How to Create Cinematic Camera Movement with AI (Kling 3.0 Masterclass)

Now moving on to some more traditional but equally as important camera moves for your projects, we have the tilt.
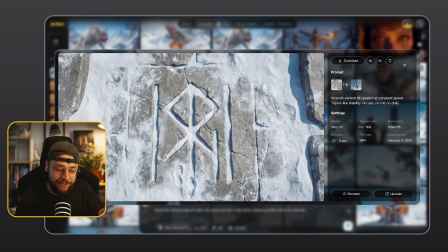[8:23]
And you can see here I've used a start and end frame. Once again, I used Nano Banana Pro to create this image of this rune carved into this snowy stone floor. So that's our starting frame. And then we have this very low angle shot looking up at our character.
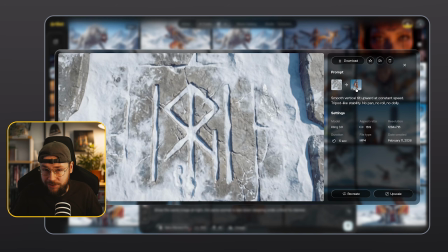[8:40]
So Kling 3 is going to go ahead and generate the transition between those 2 points using our text prompt. So we're asking for a smooth vertical tilt upward at constant speed, tripod-like stability, no pan, no roll, no dolly.
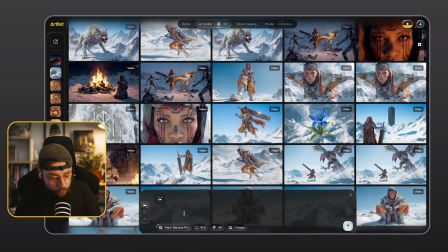[8:56]
And just to briefly show you guys how to generate videos in the AI toolkit, if you're not familiar, we want to click on this icon here to switch over to video generation. We can go ahead and drop in our text prompt. To add our starting frame, we're going to click on this icon here.
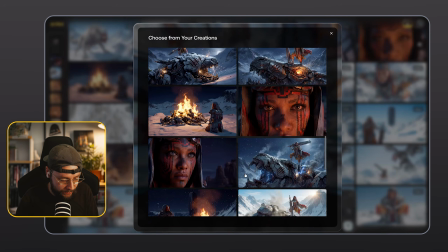[9:10]
We can just select choose from your generations. So we'd scroll down to find the image of the rune carved into the ground.
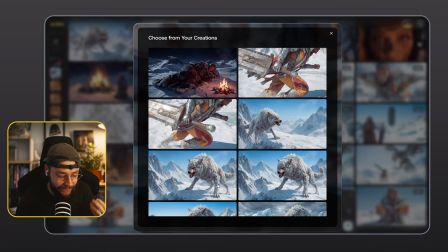[9:18]
And then on end frame, which of course is optional, again, we're going to select choose from our creations,
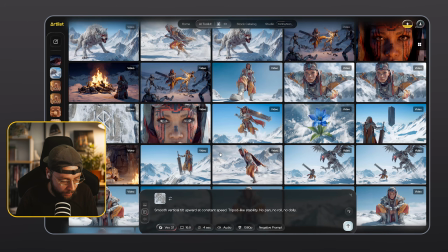[9:24]
and we are looking for this really cool low angle shot of our female character. For the model, we want to go ahead and select Kling 3 because it is the best AI video model on the market right now. Aspect ratio, of course, we want to match our input images, so 16:9.
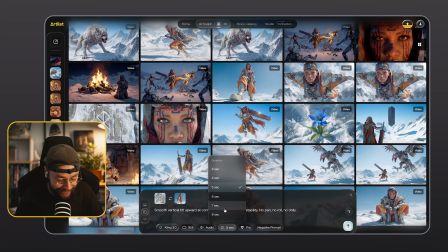[9:39]
We want audio on, and the length of the generation is really up to you guys. But with a tilt, I would suggest something around 4 to 5 seconds because you don't want that to take too long. Sometimes generations for certain camera moves, you'll get a better result with a shorter length of generation.
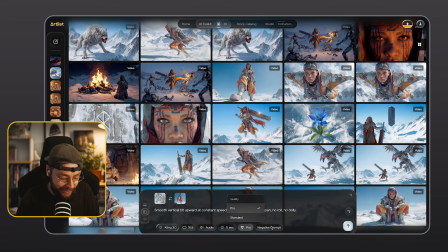[9:56]
I want to go ahead and make sure Pro is selected. And you also have the option for negative prompts as well. It's often quite useful to put in things like music and dialogue here if you don't want either of those things baked into your generations,
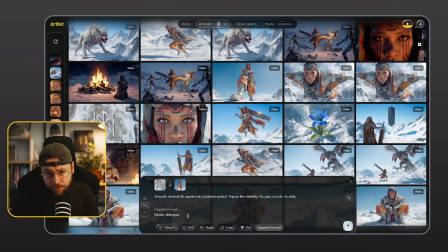[10:08]
which is very helpful when it comes to filmmaking projects. You might want to go ahead and add in your own music when it comes to the edit itself, for example. So you don't really want those things baked into your generations. That's the process for generating videos within the Artlist AI toolkit.
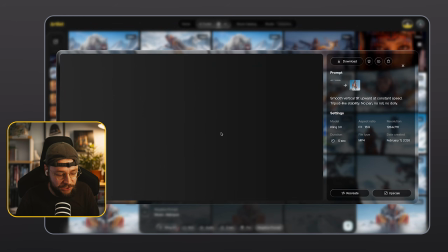[10:23]
So let's go ahead and look at the generation that we got back.
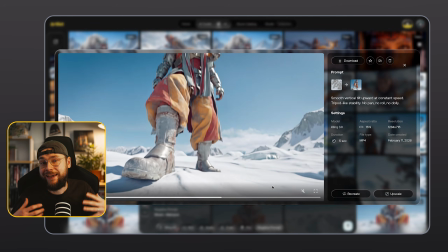[10:27]
And this camera move works really well as a reveal because we're showing a certain
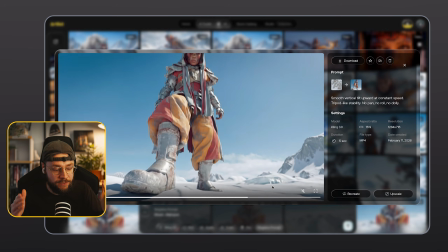[10:32]
item and then we are tilting up to see the character and their reaction. Instantly we know as a viewer that whatever we're looking at is very important. We might not know why, but it's significant to the character, and it's quite an interesting way to carry out that reveal.
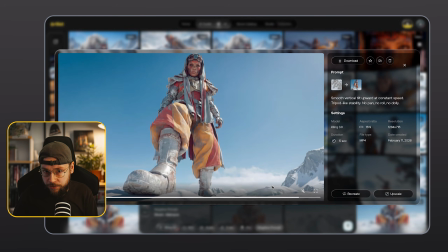[10:50]
Obviously, there are loads of different ways that you can use the tilt camera move.
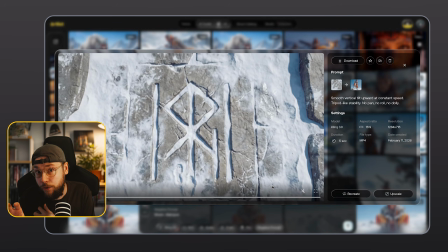[10:54]
Again, we could have used it in reverse as well. So started with looking at our female character to kind of preserve the reveal a little bit longer.
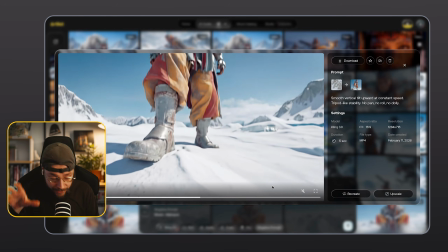[11:02]
So the viewer is thinking, why is she having this reaction? And then tilting down to show the rune carved into the ground.
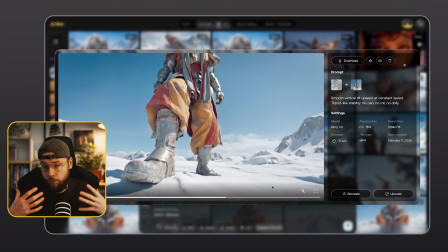[11:09]
It does give the feeling of discovery,
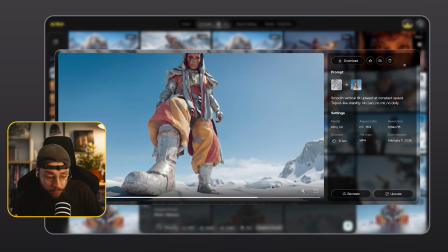[11:12]
but also we feel a little bit intimidated by our female character because of that low angle and because of the style of reveal as well.
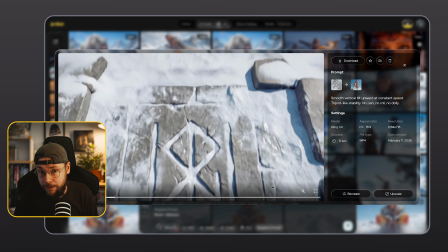[11:21]
She does look very kind of dominant thanks to this camera move and the angle itself working together. And the next style of camera move I want to look at is the Dolly In.
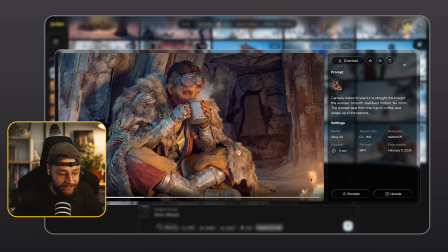[11:31]
So I really love this shot here where we have our character kind of hiding away in a cave.
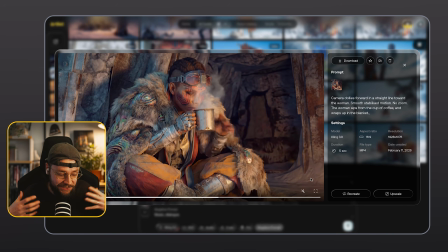[11:37]
She has this strange kind of alien fur draped over her and she's having a sip of coffee from this tin cup.
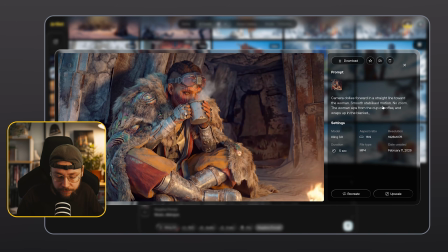[11:44]
You can see for the text prompt we've said camera dollies forward in a straight line toward the woman. Smooth, stabilized motion, no zoom. The woman sips from the cup of coffee and wraps up in the blanket.
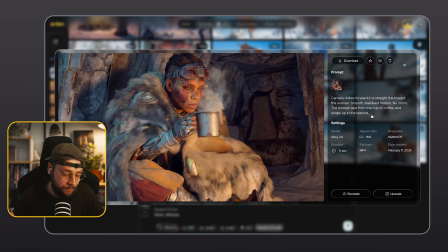[11:55]
So we're combining a text prompt to describe the camera move with a description of the action we want our character to carry out.
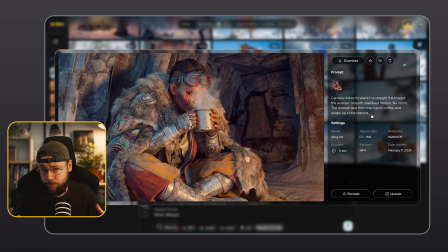[12:03]
I use dolly camera moves in and out in my projects all the time because I just think they feel really cinematic, and it works really well here because the woman is kind of like wrapping up,
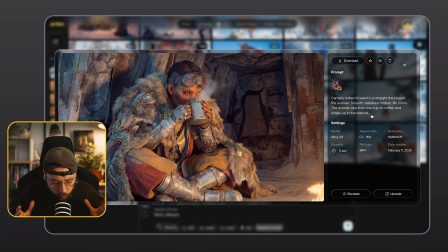[12:16]
and as she does, we feel like we're getting closer with her.
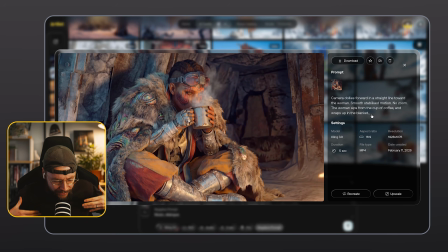[12:19]
So it kind of evokes that feeling of like trying to get cozy and that closeness that we're feeling with the character as the viewer.
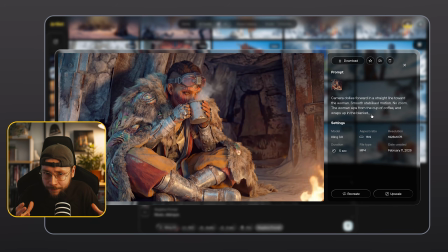[12:27]
It's like we're being drawn into her warm cave. We can feel the fire against us.
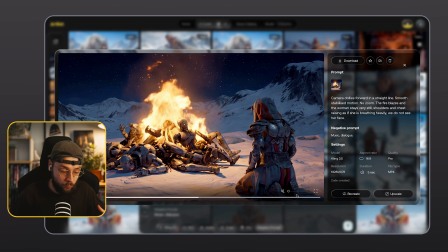[12:33]
And I also use this on the shot of all of the robots burning as well. And that's what I mean by it gives a very different feeling because of what we're seeing here. It's kind of just like amplifying the intensity of what we're looking at, and it makes it feel kind of savage really,
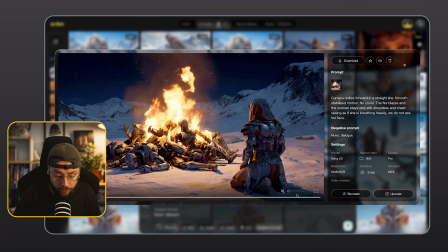[12:51]
and a bit intimidating, a bit scary, and also the way that our female character is acting kind of sad as well. There's a lot of like emotional response due to the type of dolly camera move that we're using and what we're seeing on screen at the time.
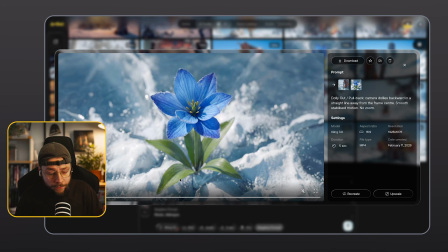[13:07]
And we've got another really nice example here of the camera move in reverse. So a dolly move out or a pull back. You can see the text prompt over here, very similar to the original one I was just showing you.
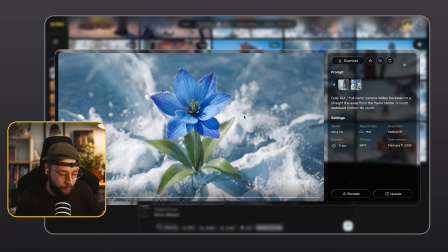[13:20]
We have a starting frame, a really nice macro close-up of this blue flower kind of wedged into a frozen lake, and then a medium shot of our female character reaching down to pick it up. So once again, Kling is going to create a transition between the start and end frame using our text prompt.
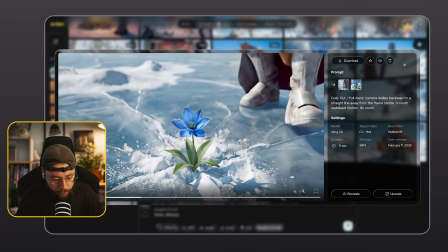[13:39]
We go ahead and watch the result that we've got here. Really nice.
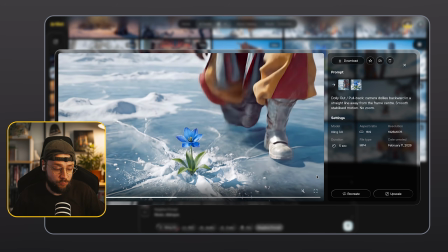[13:42]
Again, it works similar to the tilt by allowing us to experience this reveal, but I don't know, I kind of prefer this to the tilt.
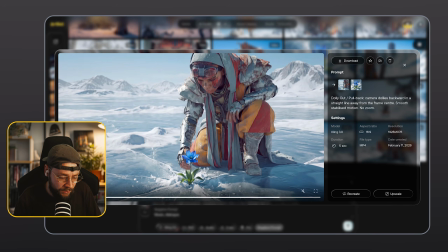[13:50]
I mean, it works better in my opinion for the kind of layout of this scene, the blocking, I guess we should say, like where the prop is versus where our character is.
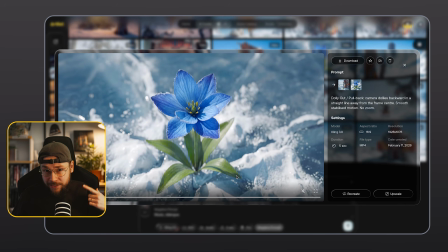[14:02]
But yeah, dolly in, dolly out, amazing versatile camera move that you guys should be using a lot. And the next camera move I want to look at is this handheld style here. For the prompt, we've said the woman sprints forward dramatically,
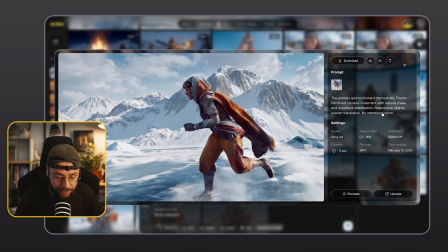[14:16]
frantic handheld camera movement with natural shake and imperfect stabilization,
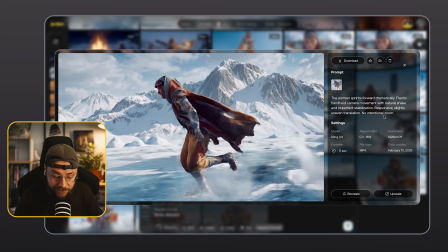[14:23]
responsive, slightly uneven translation with no intentional zoom.
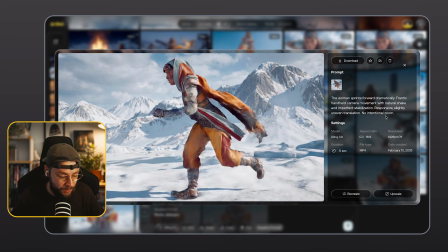[14:27]
And here we're creating a sense of raw realism, kind of anxiety, chaos and intensity.
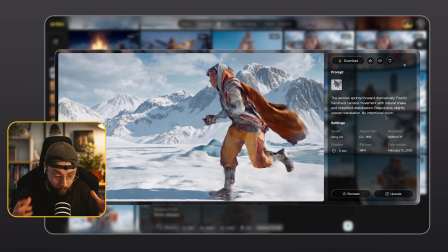[14:35]
We feel out of control because the camera operator is kind of out of control themselves.
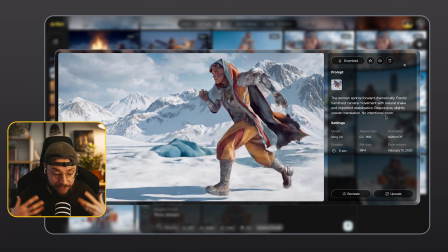[14:41]
They're struggling to keep up and capture this motion.
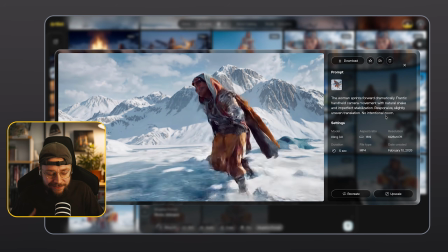[14:45]
And I personally think this style of camera move, it has that documentary style gritty feel,
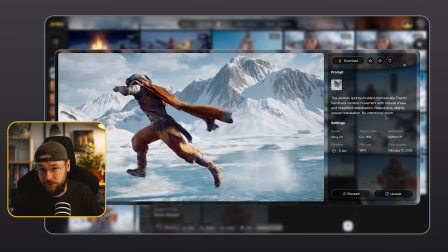[14:51]
and it works really well when it comes to sci-fi and fantasy projects because it helps to ground the material that you're seeing.
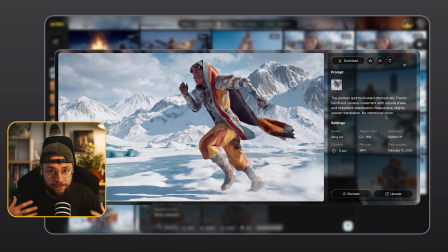[14:58]
This is kind of the complete opposite to like a Dolly In or Dolly Out, very cinematic feeling camera move.
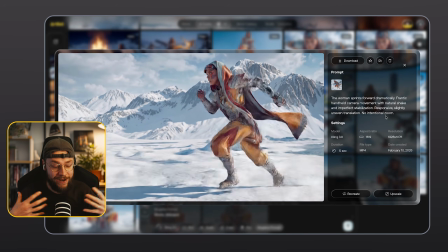[15:05]
Here, it just feels incredibly frantic, very raw, very documentary.
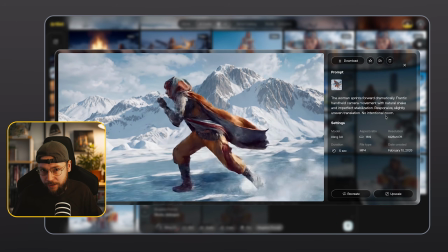[15:11]
So again, you're feeling very connected to the character, but in quite a different way.
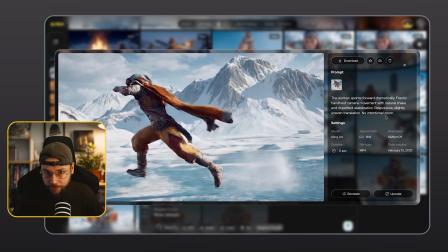[15:16]
She looks like she's having an intense moment, right? She's struggling to get to where she needs to.
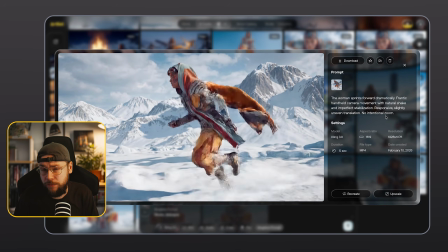[15:22]
And we kind of feel the same thanks to the type of camera movement. And in contrast now, I want to go ahead and show you guys a tracking shot on the exact same starting frame because it's a really interesting point of comparison.
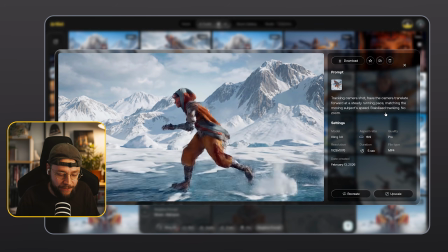[15:36]
So it's this one here. So for the tracking camera shot, we're saying have the camera translate forward at a steady running pace,
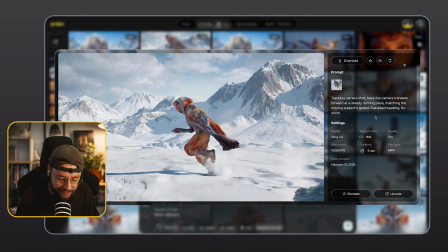[15:43]
matching the moving subject's speed, stabilize tracking, no zoom.
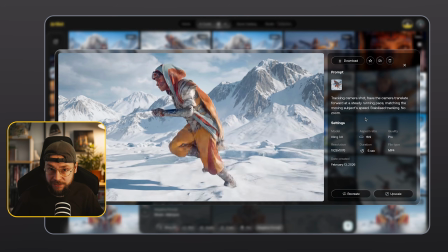[15:49]
So the performance itself is very, very similar, but the type of camera move is very different.
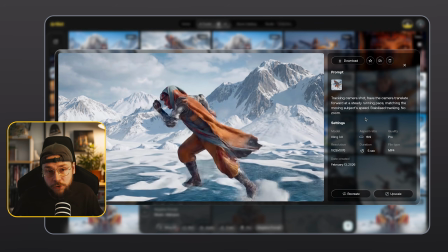[15:56]
This one here feels a lot more cinematic, and we feel a lot more in control as a viewer as well.
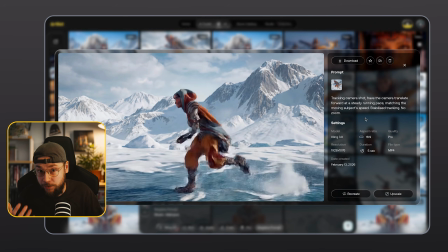[16:02]
With the Shaky handheld device filming,
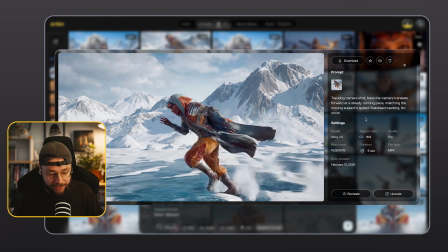[16:05]
we felt as out of control as our female character here, but I feel a little bit more of a disconnect here.
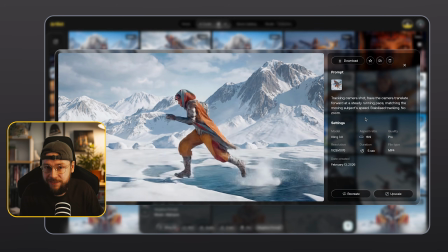[16:11]
I feel like I'm in control and I feel like I'm just witnessing what's happening. I don't feel like I'm part of it.
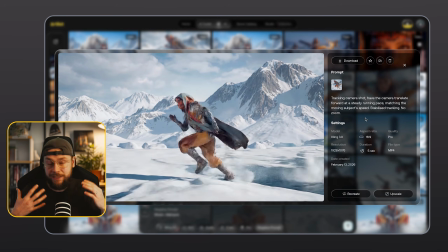[16:17]
So really it depends what you want.